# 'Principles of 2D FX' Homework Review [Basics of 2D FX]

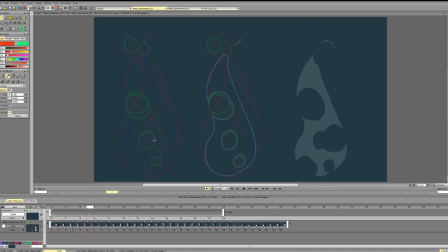[44:49]
Second thing is we want to have variety of holes here, and we want to keep the design of the fire more or less interesting, and we want to really think about that. So we want the holes to be different in distance between them.
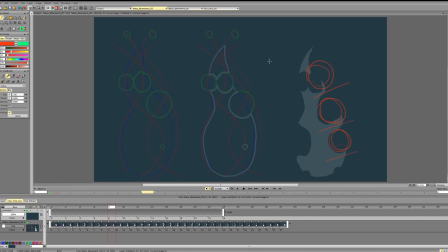[45:08]
So if the holes get too repetitive, we'll get this. And we don't really want that. This is not a very interesting design. We want to have a nice combination of masses and fire.
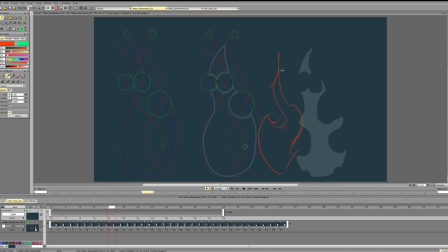[45:21]
So we actually we don't need that many holes if the fire isn't a huge one. So for the smaller fire, we need just a couple of holes really to make it look interesting, to guide it.
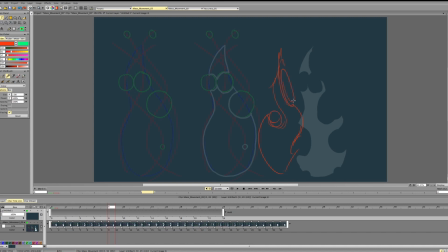[45:37]
So like here, have a long one, this one, and this one. And you see they're all different in size and in shape. And they all help us guide and create fire. So we don't really need that many of them,
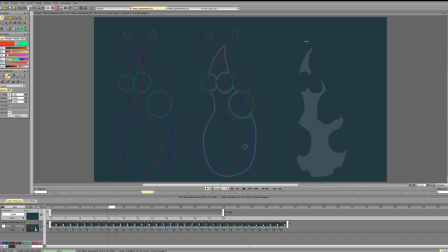[45:57]
and we want to be very specific when we add it and how we add it.
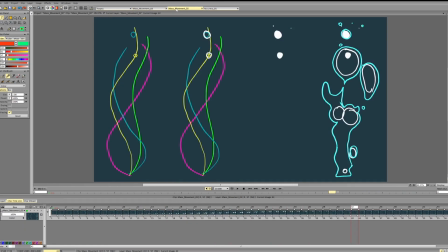[46:07]
So that's the thing. And the same thing with bubbles. So again, we can polish up the motion a bit. So the overall motion of the bubble works.
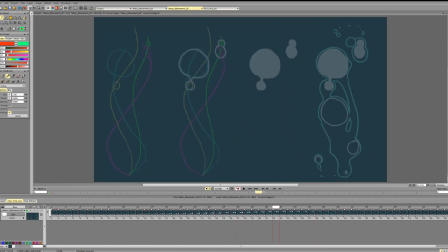[46:23]
It's just that the transition between sizes and between some edges don't work that well,
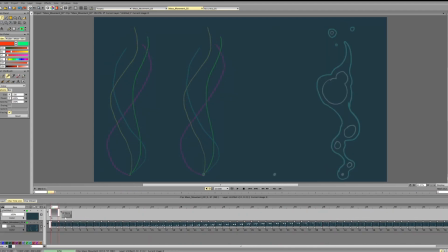[46:32]
because we have a lot of changes in direction and a lot of changes in size. So for the most of your animations, this is the thing that I noticed, is that we really need to understand how to do that polish, because most of your animations have a very good base motion.
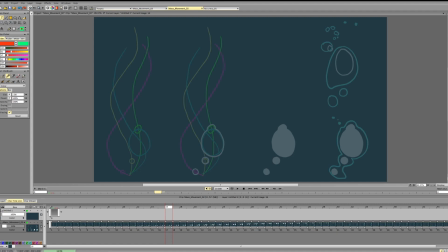[46:50]
You have a very good general understanding of the motion, but when you just need to push it a bit more and push it to the finish, because it's always a bit rough in terms of like finer details,
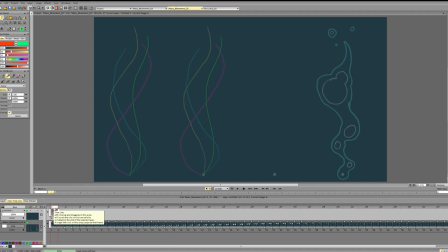[47:07]
like the form on some frames may not work, it may be smaller and then bigger, or the size may suddenly change, or the direction may suddenly change, and that's what gives it a nice polished look, having that consistency.
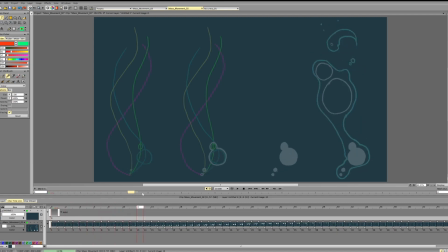[47:23]
And if you are able to add that, your animations will be quite professional. It's understanding that and managing to do it.
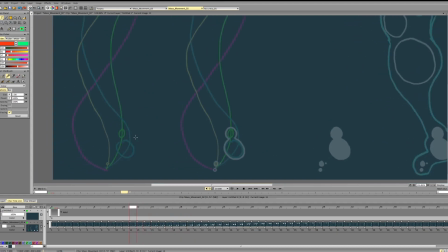[47:38]
So for the bubbles, for example, have this nice transition here. We get an increase in size. It's going pretty well.
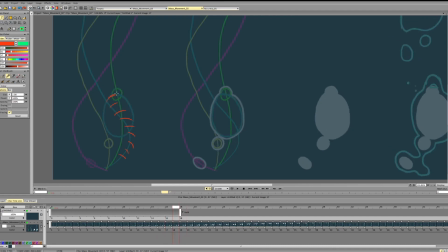[47:51]
So we see it extending, double extends, goes like this, goes like that. Slow down, and then we get a sudden acceleration. Then we get a deceleration here, but the bubble accelerates in this direction.
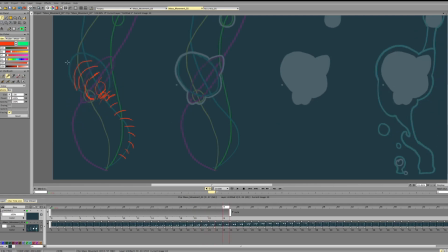[48:14]
Goes here, goes like this, and then again we had deceleration, we get acceleration. And then you see it suddenly changes directions completely, and we get an acceleration in a different direction.
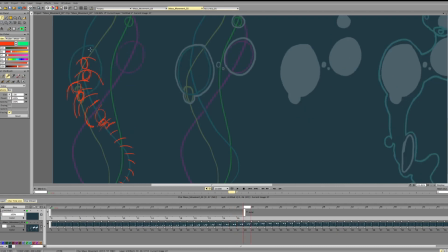[48:30]
And then we get acceleration in this direction. And then it accelerates in this direction, and this is the leading edge. And then we get it like this, and that's the thing.
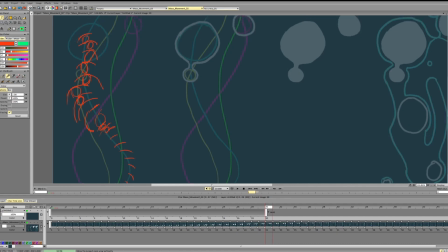[48:45]
So that's what makes it a bit rough and unpolished. And then again, we had a slowdown, we have an acceleration.
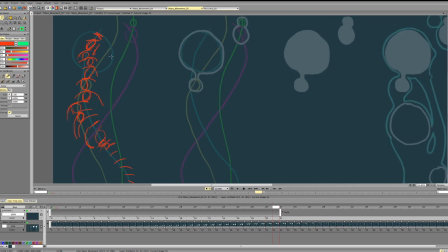[48:53]
We have slowdown, slowdown, but it wobbles quite a lot to the side. So we go like this, go like that. You see sudden acceleration here and instant deceleration.
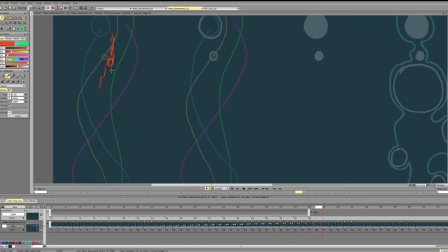So we see again, we go
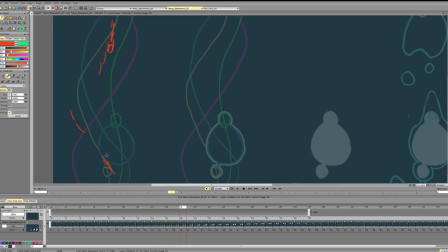[49:29]
1, 2, 3, 4, 5, suddenly 6, 7, 8, 9, 10, suddenly 8, suddenly.
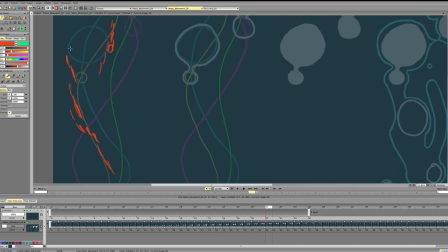So it goes here, but then it goes back, and then it goes down again. And here it goes straight, goes up per frame, and then instantly goes down and follows a line.
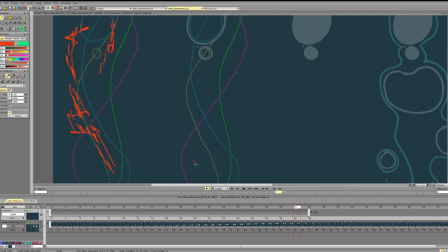[50:04]
So we get this kind of spacing. And this will inevitably influence the form
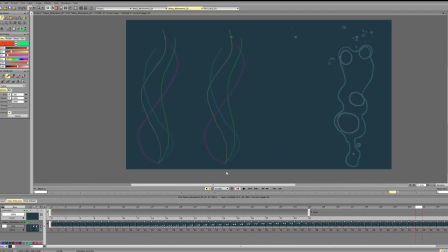[50:22]
and make it look a bit chaotic because we have so many transitions in so few frames, just a few frames, and so many changes.
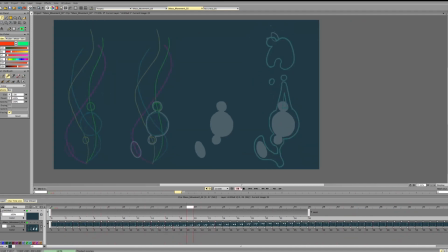[50:33]
And so as for connecting it, I wouldn't really suggest connecting it because these bubbles are kind of just, they all have different directions, they all have, it's the same source, but have a different kind of motion.
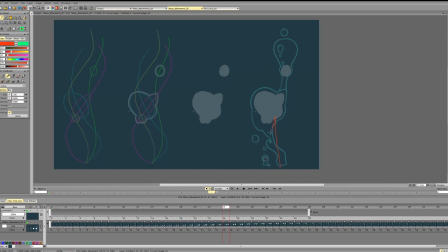[50:48]
And if you connect it with a straight or more or less a straight line, it wouldn't really work to emphasize the motion. You can connect it as a stream of bubbles, but then you would have to keep in mind that they all have this kind of direction.
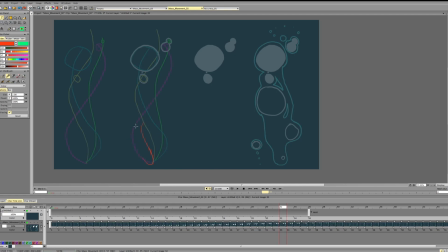[51:05]
So you can emphasize stream of bubbles with something like you have bubble stream, goes like this, bubbles break up from it, and they don't infinitely stay with it.
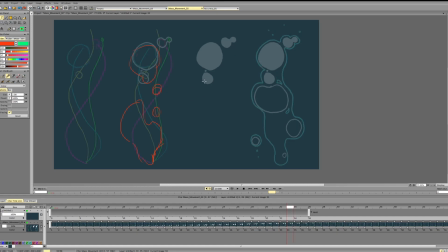[51:20]
So it can be something like that, but if you just connect it all in one form, it wouldn't really work that well. So on this frame, for example,
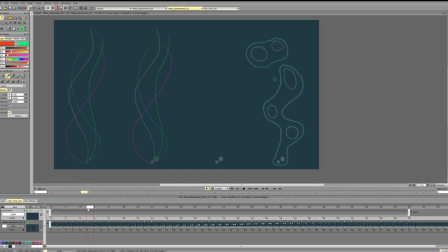[51:34]
just connecting it like that, it makes some sense, but it doesn't make a lot of sense, since they all have very different kind of motion.
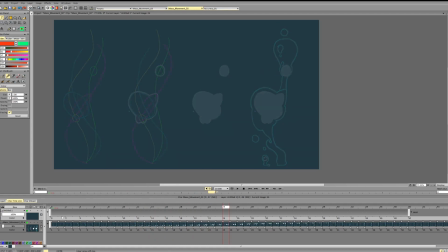[51:49]
So for this to work, we can work with this, but we'd have to get creative, so the bubbles itself don't give us enough information about the motion. So we can combine these two if we really want, and do something like that.
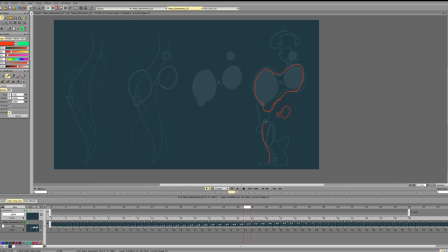[52:13]
Put a particle or two here, and out that there is a source of bubbles here. These bubbles break up, or for example, we can break up these bubbles,
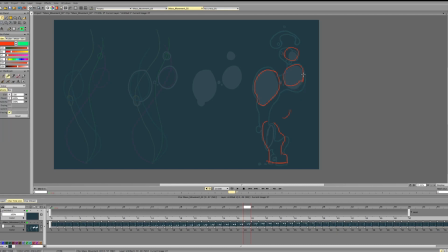[52:31]
make this one a bit smaller to make it more interesting.
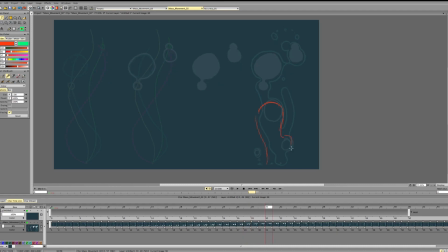[52:47]
And here again, can use it, but we'd have to be more creative about it and think about the overall motion and how it can work.